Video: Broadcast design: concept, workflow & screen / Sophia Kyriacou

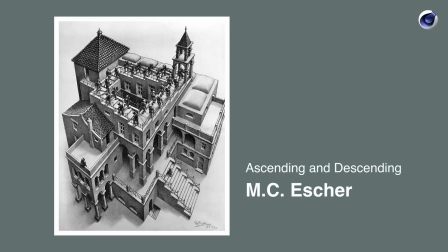1644s
They're just going round, and it's an optical illusion. as those who know Escher's work, his work is illusion-based. So they're going upstairs, but they're not really going upstairs because they're downstairs and they're going upstairs, but they're not really going upstairs.
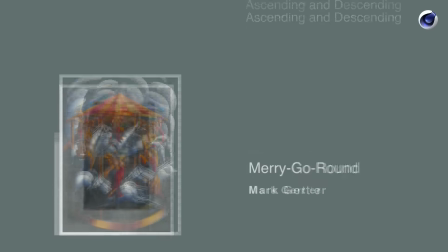1659s
So I really like that image. But for me, my inspiration really was, I think, Mark Gertler's merry-go-round.
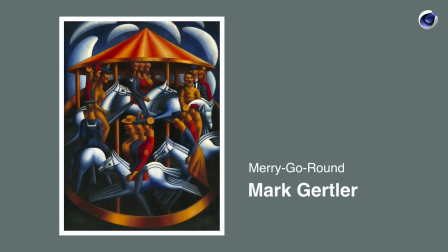1668s
And when you see the sequence, you will see some of those echoes within the sequence. I love the colours. I love the vibrancy. There's a lot of movement within a very static image. So that was very striking for me, and I've always loved that painting. So I created this.
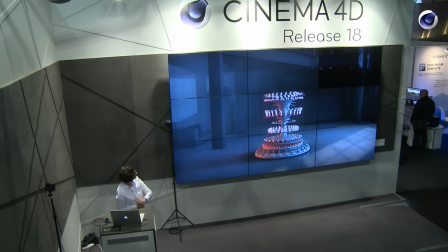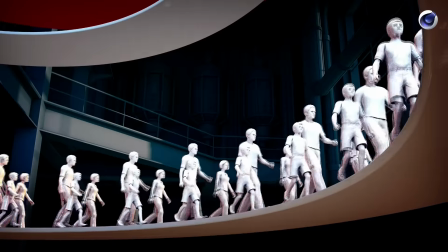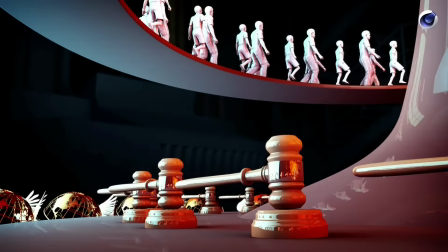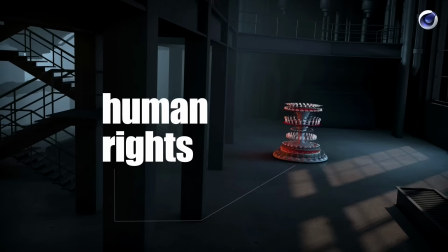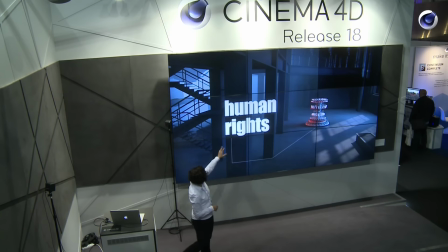1710s
Okay, so that's the human rights zoetrap. I also had to render off an end slate in Arabic as well as English. That's the English one, obviously.
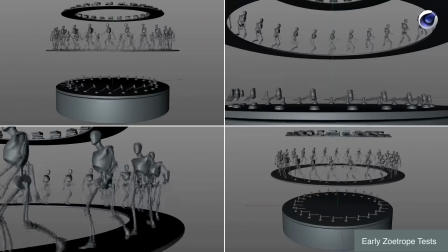1720s
So I did lots of tests, because what I didn't want to do was create, to promise my client to create something and not deliver. So I did lots and lots of tests, and I got really, really excited and lost into the whole thing.
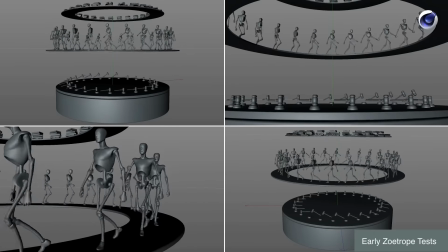1735s
So I created a very, very simple walk cycle, imposed for the figure,
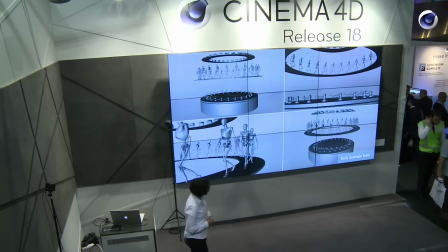1742s
imported it in, worked out a way how to get them moving, and then I created a gavel to represent the rights for justice. So that was animating in the bottom there. And we've got at the top, right at the top, that change, that was removed.
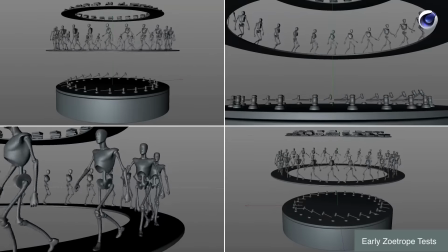1759s
And that was initially the rights for education. So we've got some stacks of books with pages turning and turning and turning. And the movement on here is just a vibrate tag, just to give you that illusion. Because if you just spin it round, it would just be obviously static.
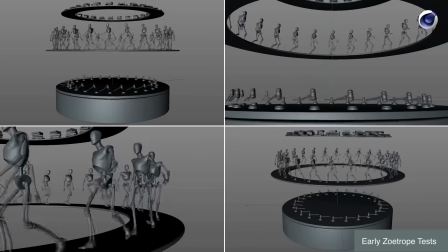1777s
Okay? So I did that as a test, and I got really absorbed into it.
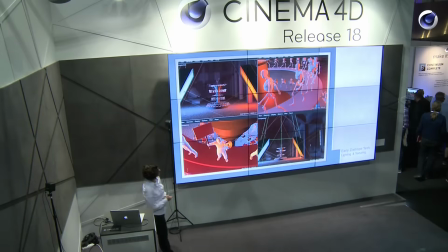1782s
And then I started playing with the colour and the lighting.
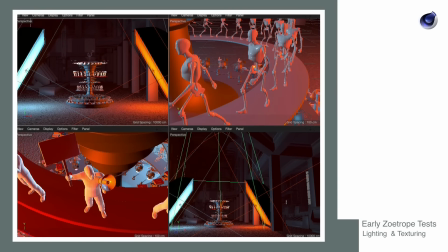1787s
And as you can see, I mean, there's kind of, again, echoes of Mark Gertler's painting. I love the kind of oranges and the blues. There's just a couple of soft boxes, which I included within a null, so I could just rotate it round and reposition them. And then by that point, I had created my little demo figure,
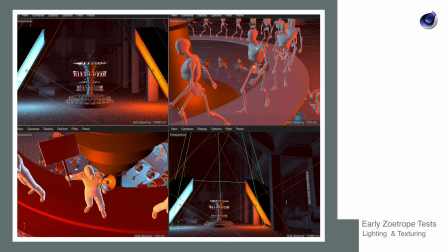1807s
which I was really happy with. the walking figure that that that then disappeared and that became the rights to family family
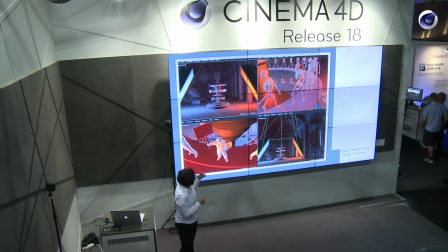1815s
rights and so on um so i i i sent that off to my client with the early tests and they were very happy with it and that was a big relief for me as well because i thought great i can do this idea that i really wanted to
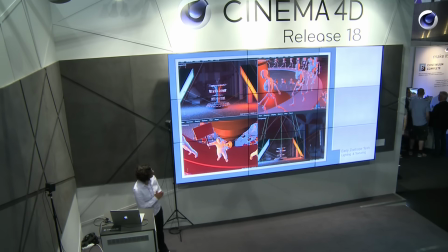1829s
create so um which is which is very lucky because you don't you know often you You don't get that complete freedom.
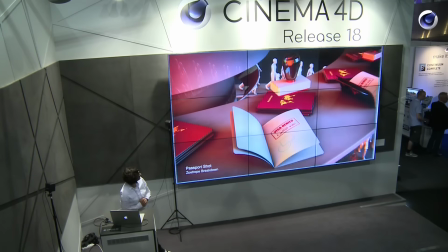1838s
But what I thought I'd do is we look at, I'm going to go through the passport shot with you.
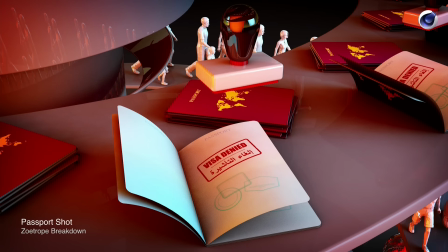1844s
It's only 47 frames long. The reason why I thought I'd show you the process of how to create a zoetrope in this shot is because it's all self-contained within Cinema 4D as well. And it's quite simple. The whole workflow is quite simple, really.
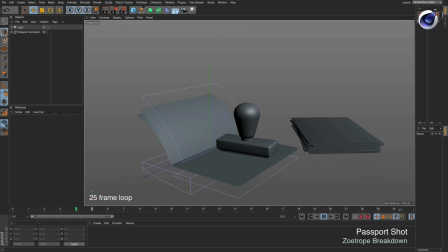1860s
So the first thing I did was I created a 25-frame loop, OK? Because I was working with it at 25 frames per second, it had to be 25 individual objects. If you're working at 30 frames per second, you have 30 frames, 30 objects, OK?
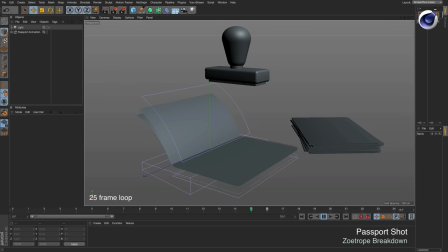1879s
So I created a very, very simple loop, just of this page turn. And you've just got bend deformers that are animating for the page, nothing complicated, okay?
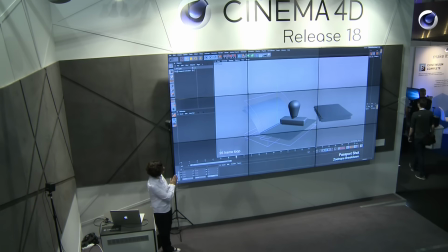1890s
And what you need to do is you need to basically freeze every single frame where it's at. So once I did my loop cycle and it worked, I just duplicated my null 25 times.
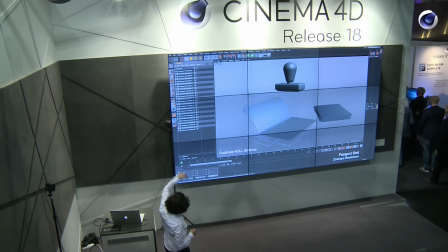1907s
And at this stage, everything's just got animation within it. Nothing's frozen, it's still moving. What I did after that was, the process you need to do, because I had bend deformers within there, I had to literally freeze that bend deformer.
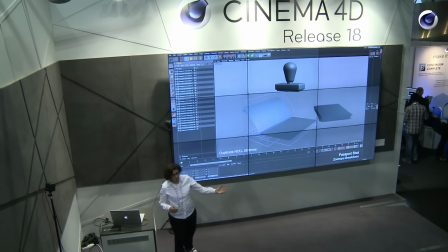1924s
If I had gone connect objects and delete, the bend deformer would disappear, but my plane would end up straight. That's no good. So you need to follow a process. Again, simple, current state to object.
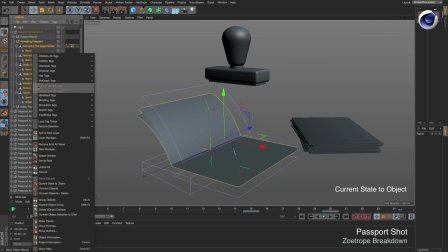1938s
So you select your objects within the null, right click, current state to object. makes a duplicate, deletes it, there you go. So frame zero for the objects within that pass ball are now frozen in time.
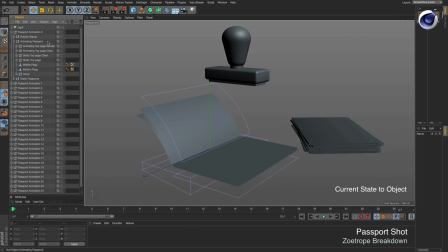1955s
If I play it along the timeline, it won't play. It's just frozen in that time and that space.
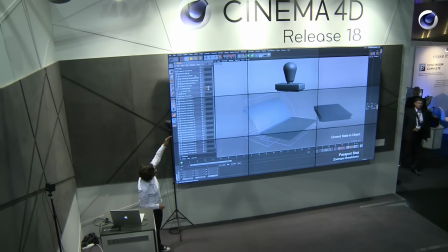1960s
So I did that throughout every single layer 25 times. Also with the stamp that had animation, did that for that as well. So basically, what you end up with is 25 split objects,
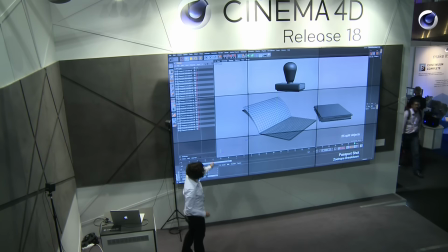1978s
which are all split and frozen to each frame, yeah? So if I just show you how they're stacked up,
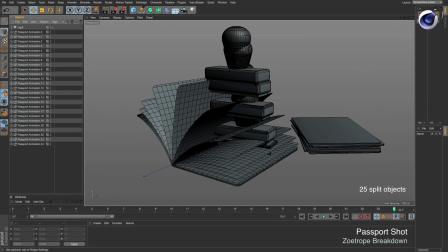1988s
I've just done a hardware render with the lines just so you can see them more clearly. So you've now got 25 objects, individual objects, with no animation, and they're all stop frame animation now.
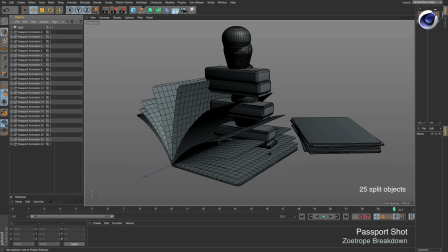2007s
And the next step, you have to all put them into a null, reposition it.
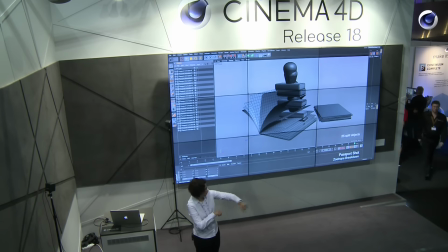2011s
So if you imagine you've got a drawing pin with some string and a pencil, and you want to draw a circle, where you position those objects in the foreground, your null is here, and you just rotate it.
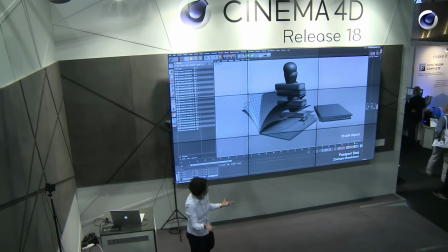2025s
360 degrees okay and that's how that's basically how a Zotrope works so
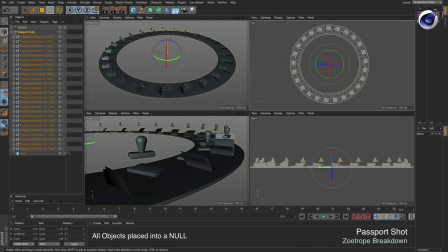2034s
I put all my objects there you go split 14.4 degrees in a circumference of 360 and with and now you create a bigger null okay so you rotate that bigger null and just show you a little fancy there you
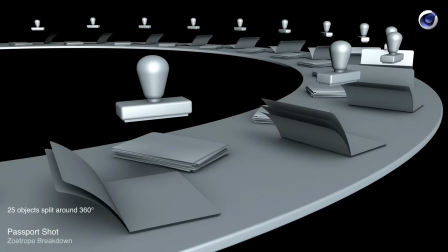2053s
go split like that so all the objects now are, like I say, frozen within their time and space within a bigger null. So I can just rotate that one null 360 degrees and it will play in real time. It will play in a zoetrope loop like this.
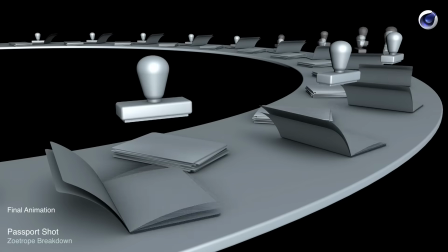2075s
And the reason why I'm not cheating and it's not 25 separate pieces of animated nulls,
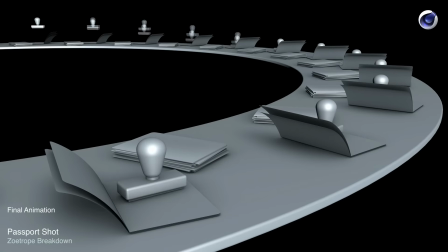2083s
if you can see how it's staggered up the top. If it wasn't, and I did cheat, they would animate in exactly the same way.
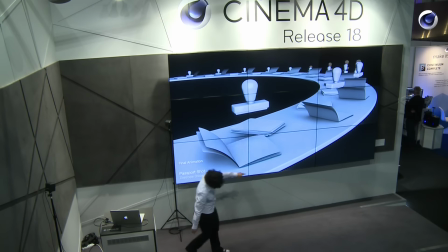2096s
And I added a very subtle, I mean, this is a demonstration one,
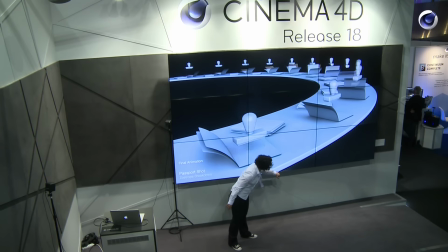2101s
but you can see on the line animating there that I put a very, very subtle kind of vibrate tag as well.
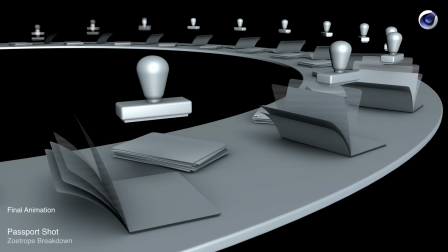2107s
Because in reality, when things do rotate, even a wheel of a car, that will have movement, that will kind of vibrate.
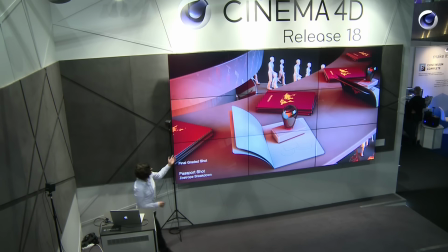2118s
Okay. And the final graded shot, again, I just added like a kind of vignette, and in the center, just added a screen lighting,
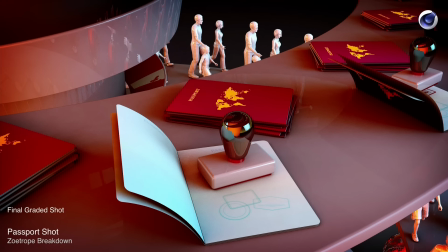2128s
just so it popped out a little bit more, and the little flicker on the animation, which I did that in After Effects, just to kind of emulate that kind of stop frame animation look.